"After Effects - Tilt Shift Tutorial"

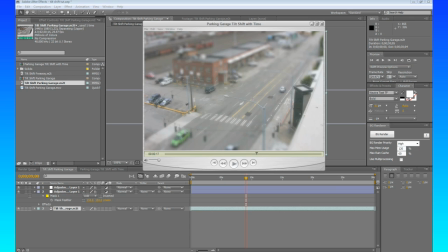How's it going, everybody? Topher Welsh here from VisualFXTuts.com and VideoHive.net. I got a great tutorial for you here today. We're going to be creating some fake tilt shift along with the timing effect to make it look like stop motion.
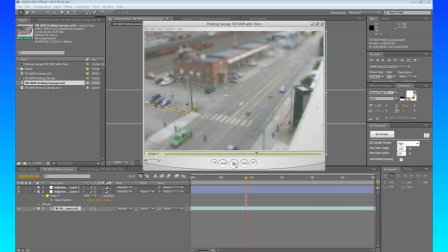This is what we're going to be creating right now. So you see we got this nice little jumpy timing, makes it kind of look like stop motion, and we got the tilt shift going on.
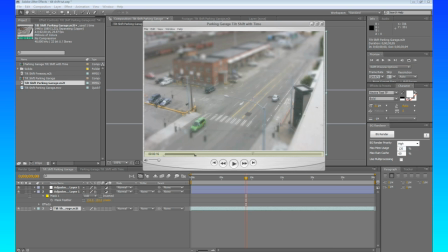Looks pretty good. Okay, so a lot of people have been making these throughout the net, just like this guy Keith Laudit.
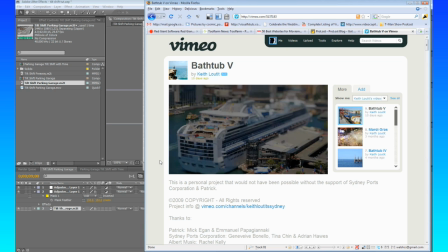He makes some really amazing tilt shifts.
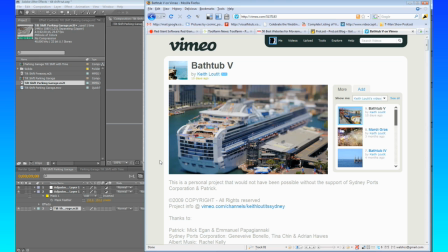Now his are actually shot with a Canon 5D Mark II, but you know, you can do it with any camera and After Effects.
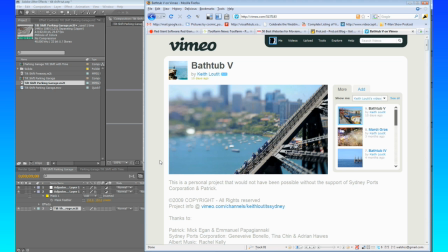I think he actually uses an actual tilt shift lens though,
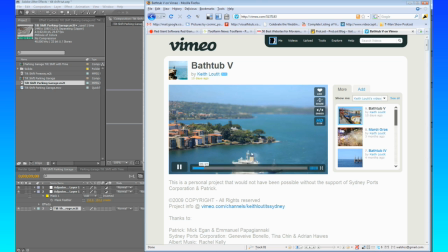but you know, what you can see is you can see this nice lens blur up here, and then the whole effect is to make everything kind of look like toys,
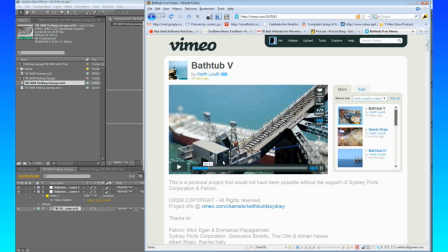like toy stop motion. So the reasoning behind why it looks like this and why your mind is all like, what the hell is going on here, is because there's such a shallow depth of field. If you were to make a miniature set and film a camera with a 35mm lens and,
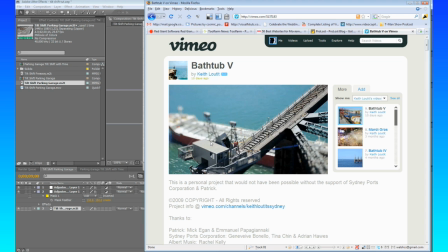you know, have it right down there in the miniature set, this is what it would look like with that shallow depth of field. So, all right, so let's jump right into it.
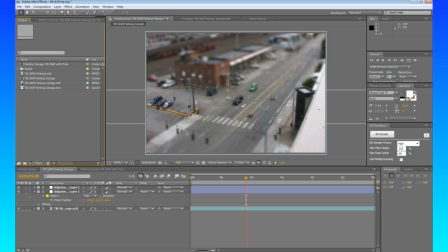What we're going to do is I have this nice looking parking stuff I shot at the parking garage, just
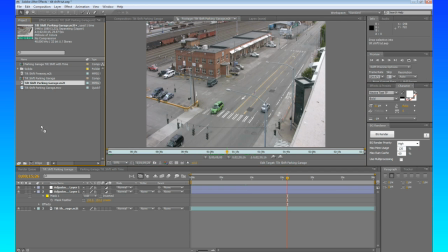basic footage. It's kind of jumpy because it's HDV. So I'm going to pull this down and put it right in to a new comp.
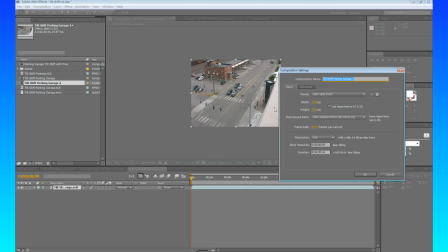Now I'm going to hit Control K to bring up my composition settings. I'm going to make this actually 720 by 540 and then make it square pixels.
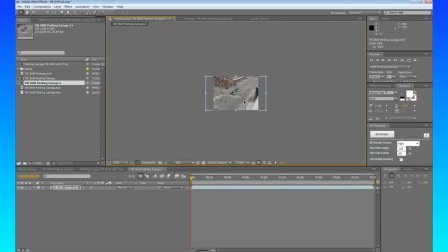And then I could just pull this down. There we go. Okay, so that way we're not using too much render time and stuff like that. So I'm going to start mine right with these two cars as they pull up and stuff.
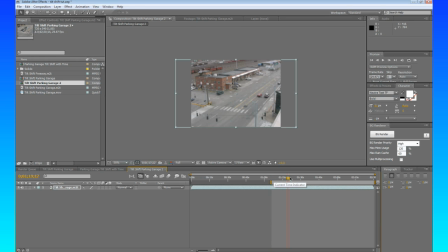I'm going to hit B to set my work area. Run down here a little bit more, see where, when those cars leave, we'll hit N to end the work area. You can right click right here, trim comp to work area. Okay, so we have these cars just chilling and they're going to do their thing.
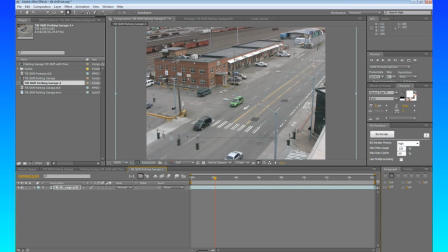So basically all we have is, we have this basic footage right here, but what we're going to do,
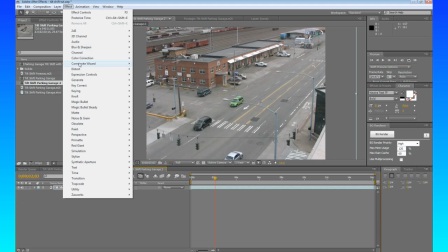first of all, I'm going to up the contrast. We're going to do color correction, curves.
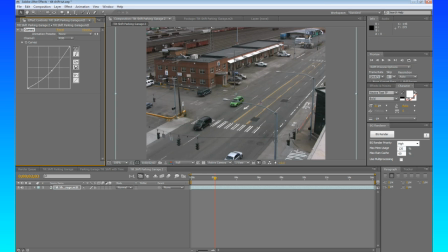And we're just going to take this and pull it down just a little bit, and then give a little curve right there. And maybe bring this over this way a little bit more. You know, just give it a little bit more of a dramatic feel, a basic looking, you know, kind of look, for lack of a better word.
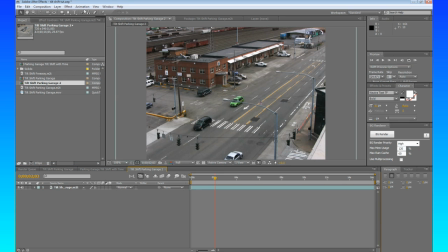So now what we're going to do, we're going to go into here and choose Layer, New, Adjustment Layer. So what this adjustment layer is going to do is zoom out just a little bit.
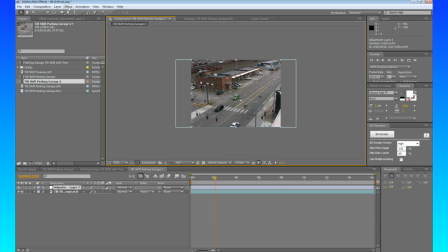See, this adjustment layer is about that big, and what we're going to do is we're going to do an effect, blur and sharpen, lens blur.
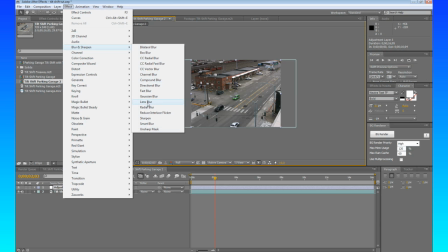Now we could choose Gaussian blur, fast blur, all these other blurs, but this lens blur, I chose this just because it seems like it
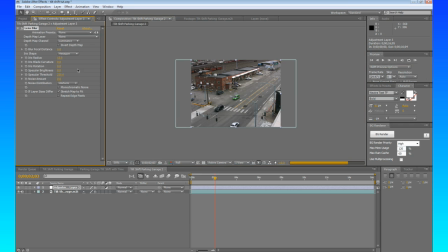makes it look a little bit more authentic, since we would be dealing with like a tilt shift lens. We weren't to do this in After Effects. So we're going to make sure we check repeat edge pixels. And there we go. So what I want to do is I actually want to make this one bigger,
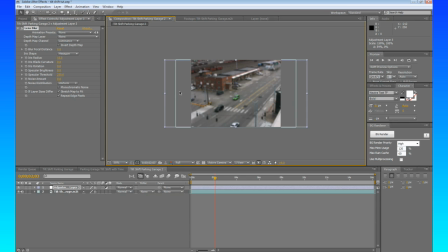because what we're going to do is we're going to mask this off and then feather the edges.